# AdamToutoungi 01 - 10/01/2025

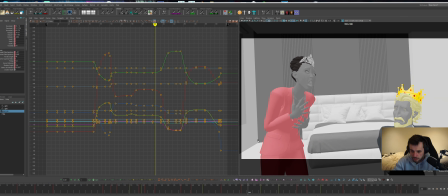[12:26]
I think you might literally just be better off cutting. You can cut like on this action, so like here or something.
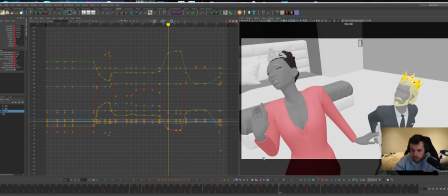[12:39]
I'll just take this key, more like, and bosh.
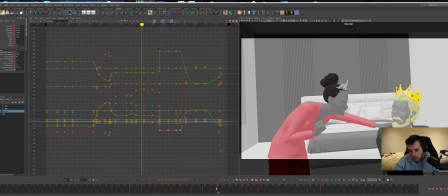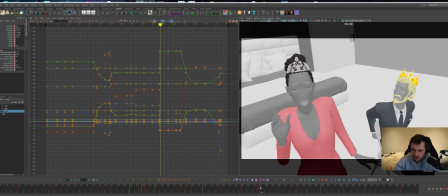[12:52]
This one can stay. Obviously, we're just like teleporting to another pose right now, so it feels a bit weird.
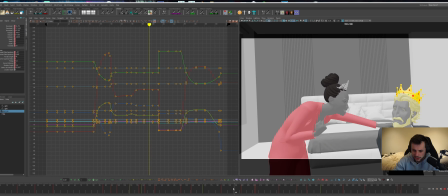[12:58]
So you want to lead that action with that pose change
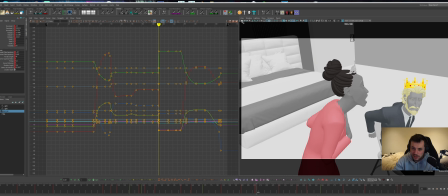[13:05]
before you cut. So then when we get to this camera angle, we're still in a 30.
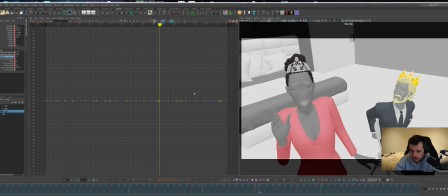[13:11]
Again, we could experiment with the camera, and because you're cutting, you can change that focal length and try and get something that feels a bit more correct for what you're going for per shot on a shot by shot basis.
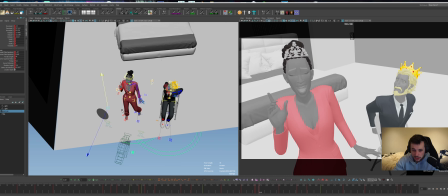[13:23]
So maybe here we're starting to get into crazy mode. We could play around with getting it closer to her, maybe even getting some slight Dutch angles,
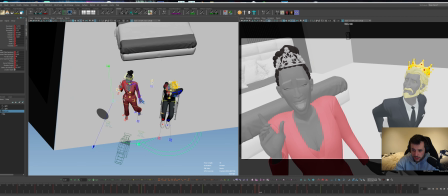[13:37]
getting much closer to her and experimenting with that kind of depth.
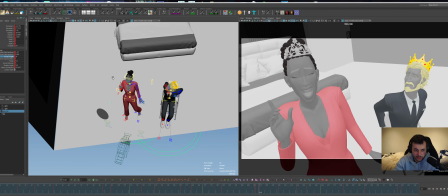[13:46]
So let's go something like that, but then let's just drop this to a 20.
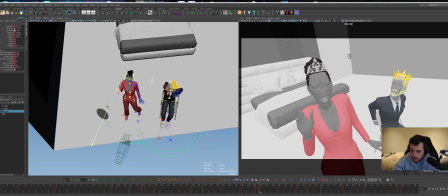And get real close to her in here. So we can start playing with that distortion factor that we sort of mentioned at the start. So if I key this and go up a frame, and we keyed the frame before.
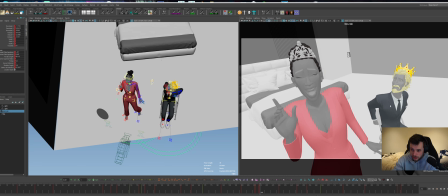[14:08]
So we're going from like this to this, where we get a little bit more of that pushed, fun, dynamic kind of thing going on. And I think that's going to kind of help from this a bit more flat, and we're getting a bit more dynamic, and that slight Dutch angle as well is going to help with that.
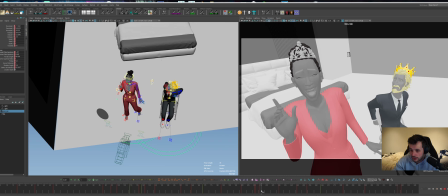[14:24]
And because we're cutting, we can kind of get to those kind of crazy angles. And
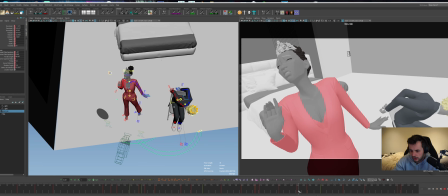[14:33]
then I think on her turn here is when you'd probably cut back round to your next angle, which is around here somewhere.
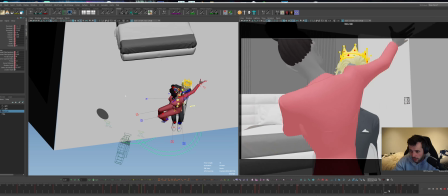[14:44]
But I think this angle isn't working amazingly for me, so I'm going to play around with that.
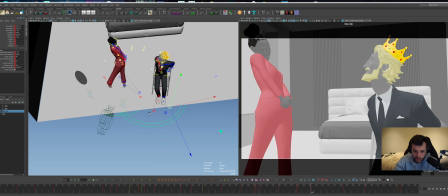[14:52]
Again, maybe there's some focal length stuff we can do. You're kind of just stuck in the 30 for the whole shot, so I think There's some things.
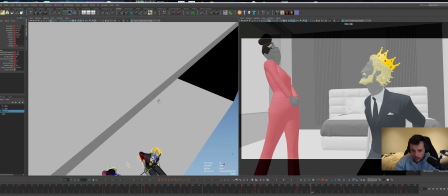[14:59]
I think the fact that he's closer to camera, I think keeping them...
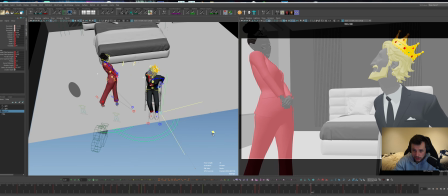[15:04]
Well, because he's close to camera, maybe we can lean into that then, and we can use him as kind of the foreground and her as the background here, right?
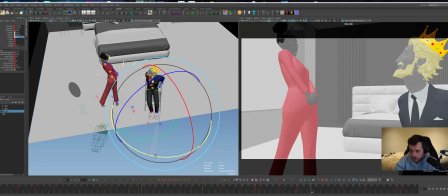[15:11]
So let's experiment with that. I'm just going to zero this out for now and try and find something that works a bit better.
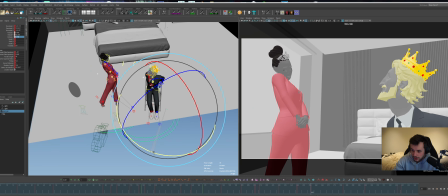[15:21]
Yeah, live experimentation, as I say, we're fiddling.
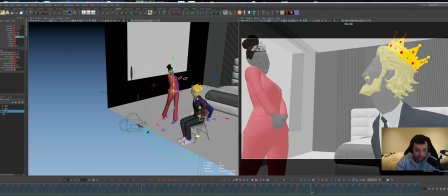[15:31]
So let's try again, push closer and keep it in that wider range.
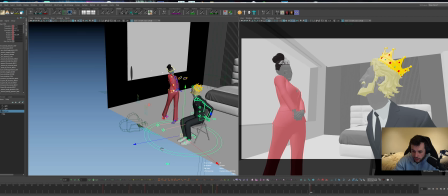[15:39]
I think maybe on this cut. Oh, let's just do it on a frame for now.
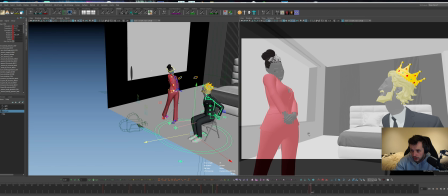[15:45]
Maybe we can cheat and have him more in line with her.
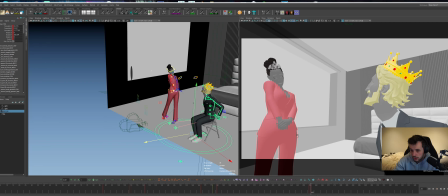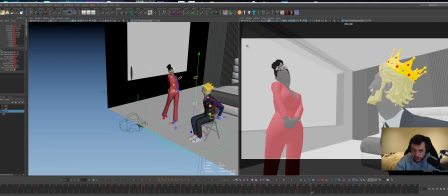[15:57]
So let's just try this experiment a bit. We get that cut. Obviously that's not working right now. And let's make sure that this is happening over that same cut timing.
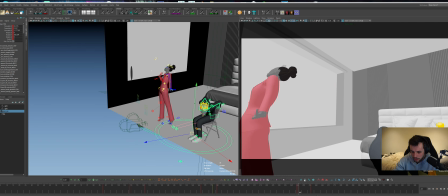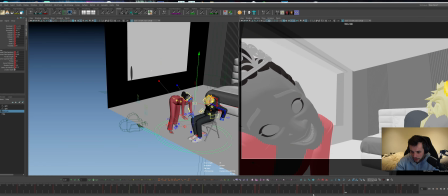[16:19]
And let's see how... Okay, that's fucking mental, isn't it?
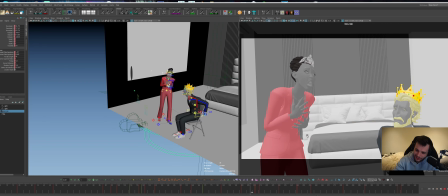[16:26]
There's something in here that might take me a bit too long to figure out.